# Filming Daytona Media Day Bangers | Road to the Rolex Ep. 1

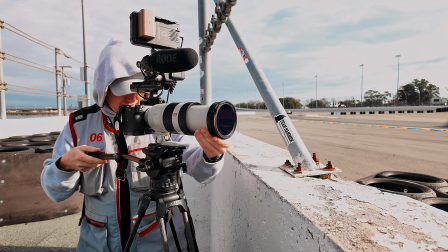Welcome to The Road to the Rolex, a video series following me, a professional motorsports videographer, as I take on the Rolex 24 Daytona.
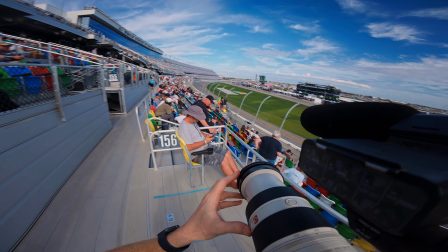I'll give you a behind-the-scenes look at everything from how I approach shooting race cars, I'll show you how I edit content quickly,
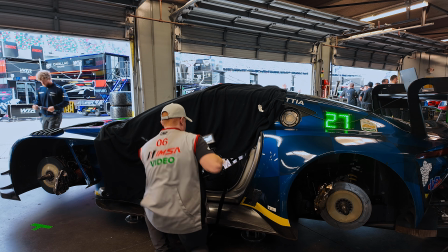and why sometimes what I'm doing looks kind of weird, but proving that the results are always worth it.
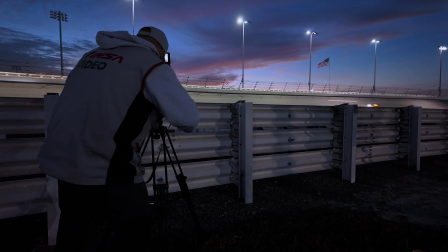All leading towards the big one, the Rolex 24. But first, we start our 2-week journey preparing for a very important media day.
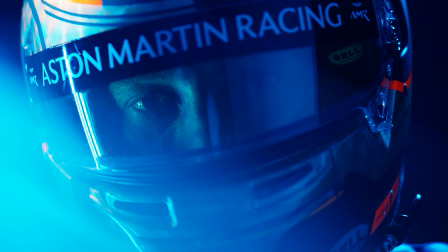Grab a drink, have a seat, and let's get 2026 started. Hello, welcome back to another YouTube video. This time we're doing a little different. This one's a bit more of a vlog style video. It is currently Monday, January 12th. Tomorrow I head to Daytona International Speedway for the first week of the Rolex at 24. We call it the Roar. This time I'm going to take you a little bit more behind the scenes for the next 2 weeks, show a little bit more about the process and how everything happens and what I'm thinking a lot of the times. And the start of this journey starts here in my garage. This is my garage at my home in St. Louis. It's a little bit cold outside right now, but I have an entire kit right here of stuff that I need to take to Daytona for our media day. Now, media day for me consists of a couple things. I need to have a setup that can handle some hero shots on the pit lane. And then I have an entire studio setup that is right here that I'm going to set up for interviews, but also some other sort of non-location specific hero shots. I've got a small list of things that I want to try to accomplish with this setup. And the most important thing is that it has to be somewhat versatile, because I'm going to go straight from doing hero shots to doing interviews. So those lighting setups need to be really easy to move around, because I am a one-man band. So a lot of times I'm the only one sort of touching this stuff and setting this stuff up. So I need to be able to mix and change things and get the most sort of diverse result, but also have a very similar kit. So I'm going to get some of this stuff unpacked. I'm going to do my interview setup first, because that is kind of the most important to me. And we're just going to test it out here in my garage before we head south to Daytona.
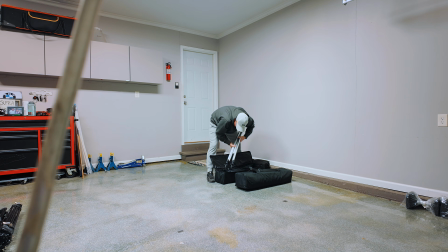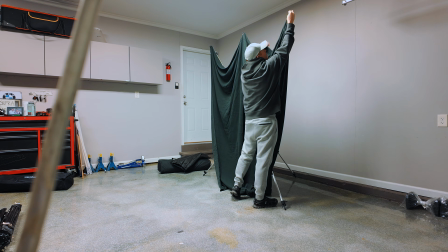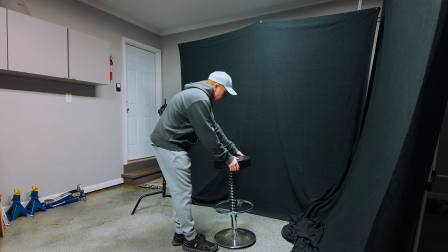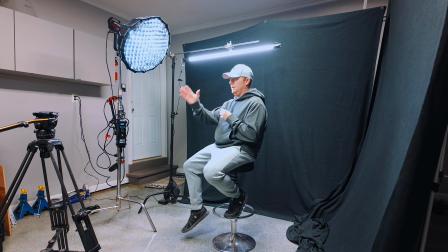This is pretty good. I think I would subject sitting sort of diagonal to the back. I would love to, we're tight in these rooms, so I would love to get myself further, or the subject further towards the backdrops, but the closer you get, obviously the more chance you have at showing the backdrop,
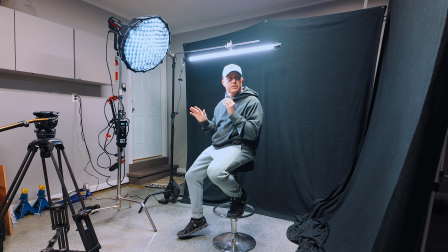and I'm trying to black it out, so I need a little bit of separation from that. I think it looks pretty good with the lights.
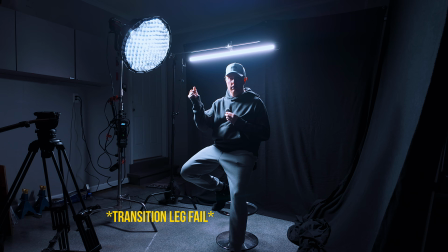See what it looks like without the lights. A little bit more realistic starting point. I am going to go grab a camera and then a subject that I can use, and we'll see if we can get the image we want out of this.
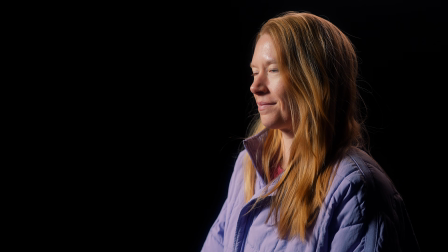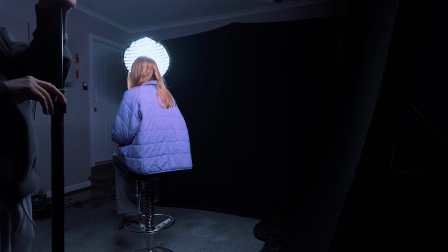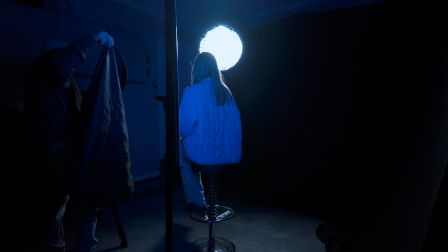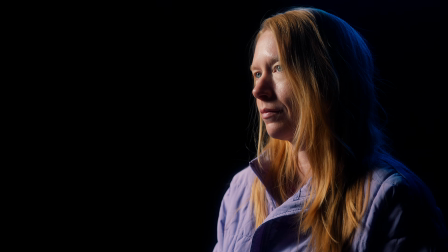All in all, I'd say the interview stuff went pretty well. I ended up flipping the set around a little bit because I like the key light sort of being right up against the backdrop on that side. I'm getting a lot less spill sort of as I shoot across it, and that's sort of allowing me to still shoot shadow side, which I definitely want to do. I want it to be fairly dramatic. This is a little Drive to Survive inspired, so I definitely want it to be a little bit more on the dramatic side. It's not often we get to use a studio like this. A lot of these things are done outdoors for me, so I did try a few clips with an accent light.
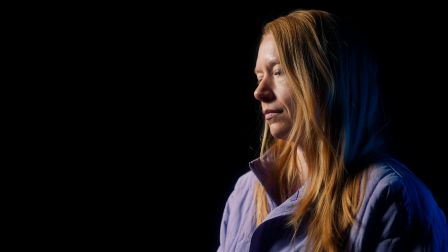And at the moment, I think I prefer that. I think it adds a little bit of spice with the team color. So we'll see what it looks like when I get it in the computer. I think ultimately the interview stuff is going to be pretty easy to set up. The hero shots are maybe a little bit more unique. So I think I'm good on the interview stuff. I'm going to move on to the hero shots.